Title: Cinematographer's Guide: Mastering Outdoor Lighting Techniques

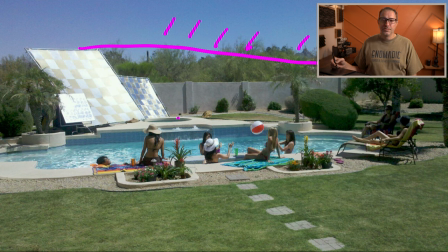That's a very different set up time and and logistics to make that happen and so in our case the only thing we could do again is just bounce as much level as we could onto um our subjects just to make sure that the levels are as high as we can to try to
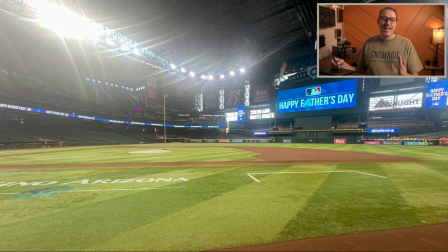balance it with the sunlight okay the last example i promise this is it um so we needed to shoot this uh commercial inside of a baseball stadium and i know the roof is closed so it's technically not outdoors uh but
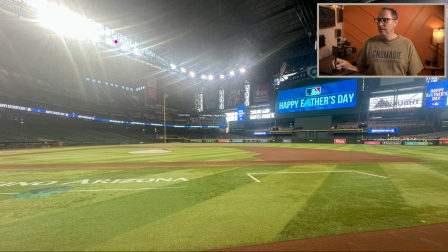those spotlights and and and even those uh windows here but you can see how harsh um all the lights are and this is actually almost more challenging than outside because you now have spotlights like this all around and so it's not like you're dealing with one sunlight um that's coming from one direction
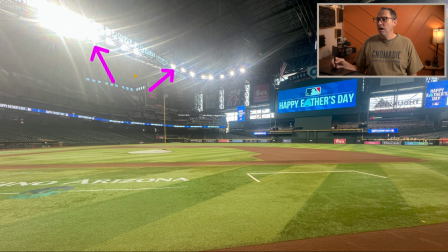they're actually coming from all around it but it's the same again it's the same setup it's the exact same conditions
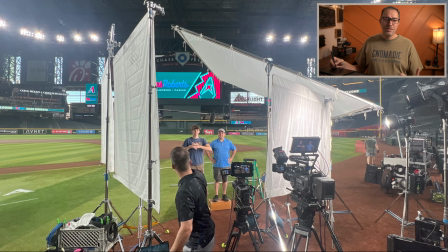and so again you should be able to now identify all the different components but we have a large diffuser that's diffusing all those spotlights coming in onto our subjects and then we're actually using two
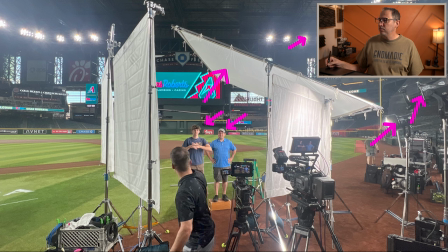1200 aperture 1200 lights with fresnel lens on them to then provide levels and to our subject but they go through another diffuser so because you know those those lights are really harsh we actually have
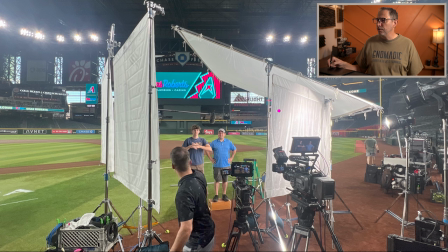a diffuser here and then there's another diffuser on the other side for this for this lamp so each each lamp has their own diffuser to then bring levels onto our subject and then on this side we have diffusers as well to deal with those spotlights
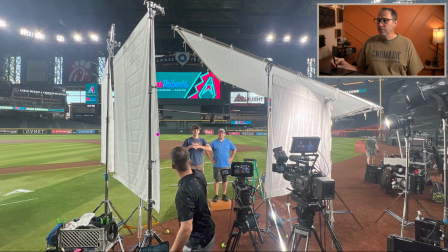but we then realized we needed more contrast we just didn't have enough contrast this way and so what
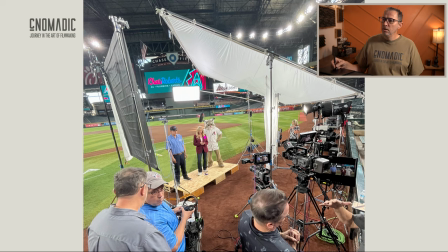ended up happening is we decided to use a neg instead of one of the diffusers so we still have a diffuser back here that's letting some of the light come in to the side and hitting a little bit of the side of our subject but then the
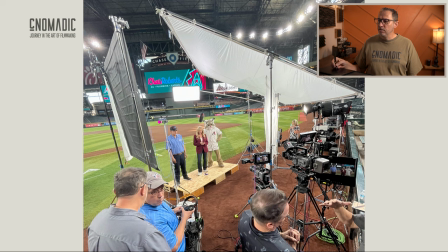neg is blocking all the light coming into this side of their face and so now we have more contrast with the the key side being hit with those lamps and then the neg on this side and then we added a backlight because we didn't have those lights didn't hit exactly where we wanted
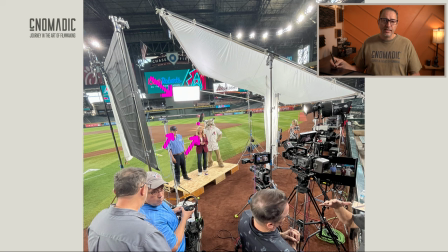so we just added a backlight to to provide that nice light around their head so but as you can see the technique remains the same they're consistent you just need to scale the equipment to fit the shot so you need to start small you need to practice and then you can start scaling up as needed but ultimately it's about achieving that perfect mix of softness brightness and contrast so i hope this video was helpful feel free to share your setup and experiences filming outdoors but thank you so much for watching this video until the end and as a token of my appreciation i'd like to offer you my free camera setting cheat So look for the link below to download your free cheat sheet. Thanks again and happy filming!